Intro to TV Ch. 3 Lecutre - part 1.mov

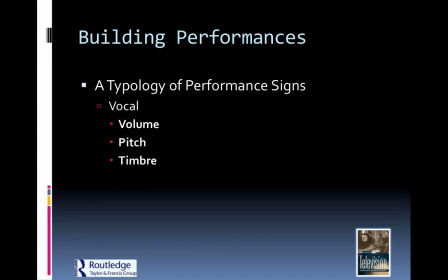(8:07)
Volume is definitely a little bit obvious, you know, how loud or how soft they're speaking but also the pitch you know whether they have a high pitch or a low pitch and the timbre is a little bit more about the quality the resonance and the vibration that's caused by their voice if you think of somebody like James Earl Jones he has a very deep resonant voice he was the voice of Darth
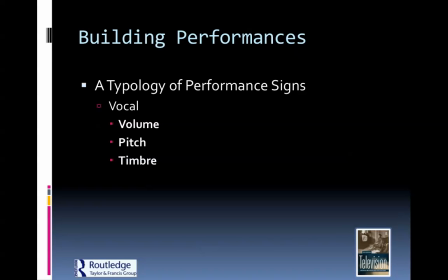(8:25)
Vader and it's a very powerful voice then you have somebody like the nanny Fran Drescher who has a very nasally tone so somewhere in between is where every actor falls and how they use that timbre is going to define something about their character. And then obviously facial and gestural.
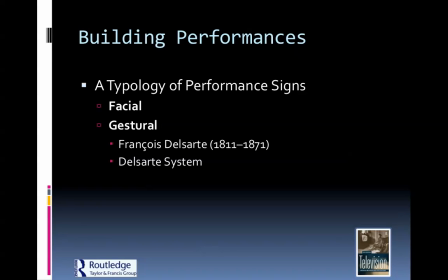(8:45)
Francois Delsarte in the 1800s was a French theater actor and director, and he came up with what we call the Delsarte system, which was very, very strict as to how you hold your body, what your posture is, how your feet are planted on the floor, what position they're in, what your hands are doing.
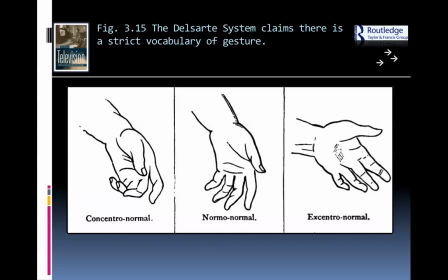(9:04)
It even went so far as to make diagrams as to how you should hold your fingers and your hand to connote certain emotions. Obviously, we're not quite this strict today, but when you were playing to large, large theater houses back before film and television, you had to make very specific choices so that people knew exactly what you were doing.
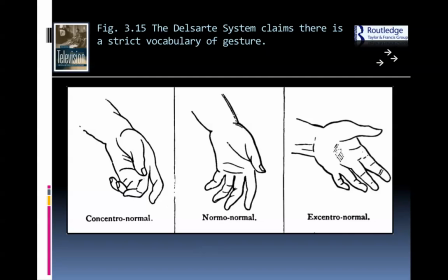(9:22)
And they studied these choices, and they used them for very specific character choices. We're a lot more free today with what we let actors do, but there's still, you know, certain things that actors do to get certain emotions across.
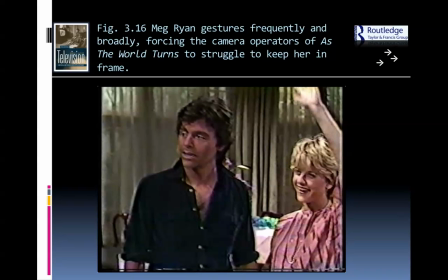(9:38)
The book gives the example of Meg Ryan being a little bit wild in her gestures.
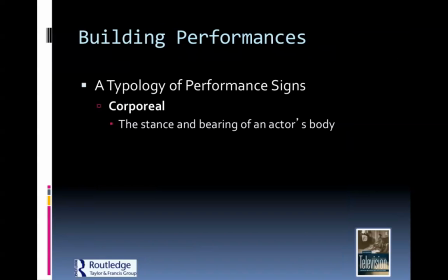(9:43)
She doesn't have specific choices, but she uses her body quite wildly. And we also talk about stance and the bearing of an actor's body.
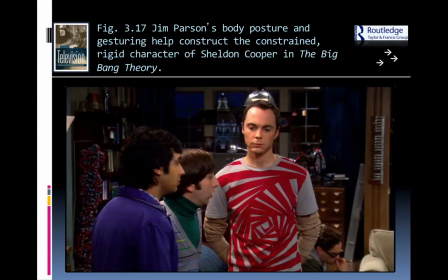(9:51)
These examples from the Big Bang Theory kind of summarize what we've just been talking about. the posture here of Jim Parsons' character. He's very constrained and rigid, if you know the show, and just by looking at this picture without any sound, without any movement, you get a sense of that.
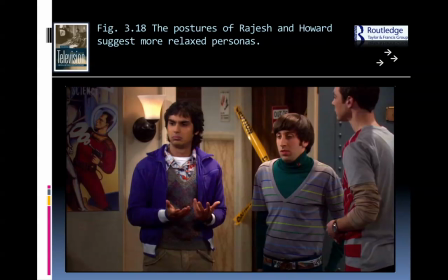(10:10)
Same with the other two characters who are a little bit more slothy and relaxed, and even the way they move, the way they run,
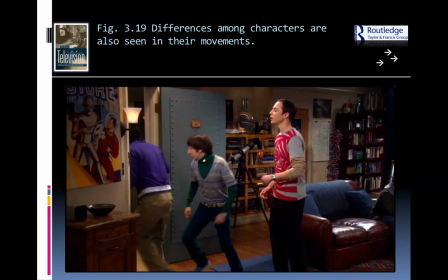(10:16)
is going to tell something about their character, and they're going to maintain that throughout the show to make it more clear to you.
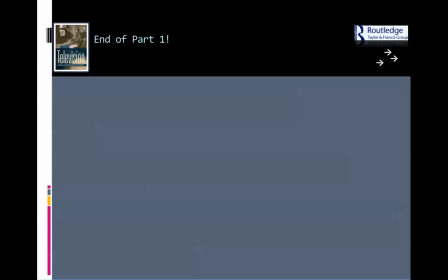(10:23)
So that's the end of part one lecture you can watch some of the clips and then come back for part two.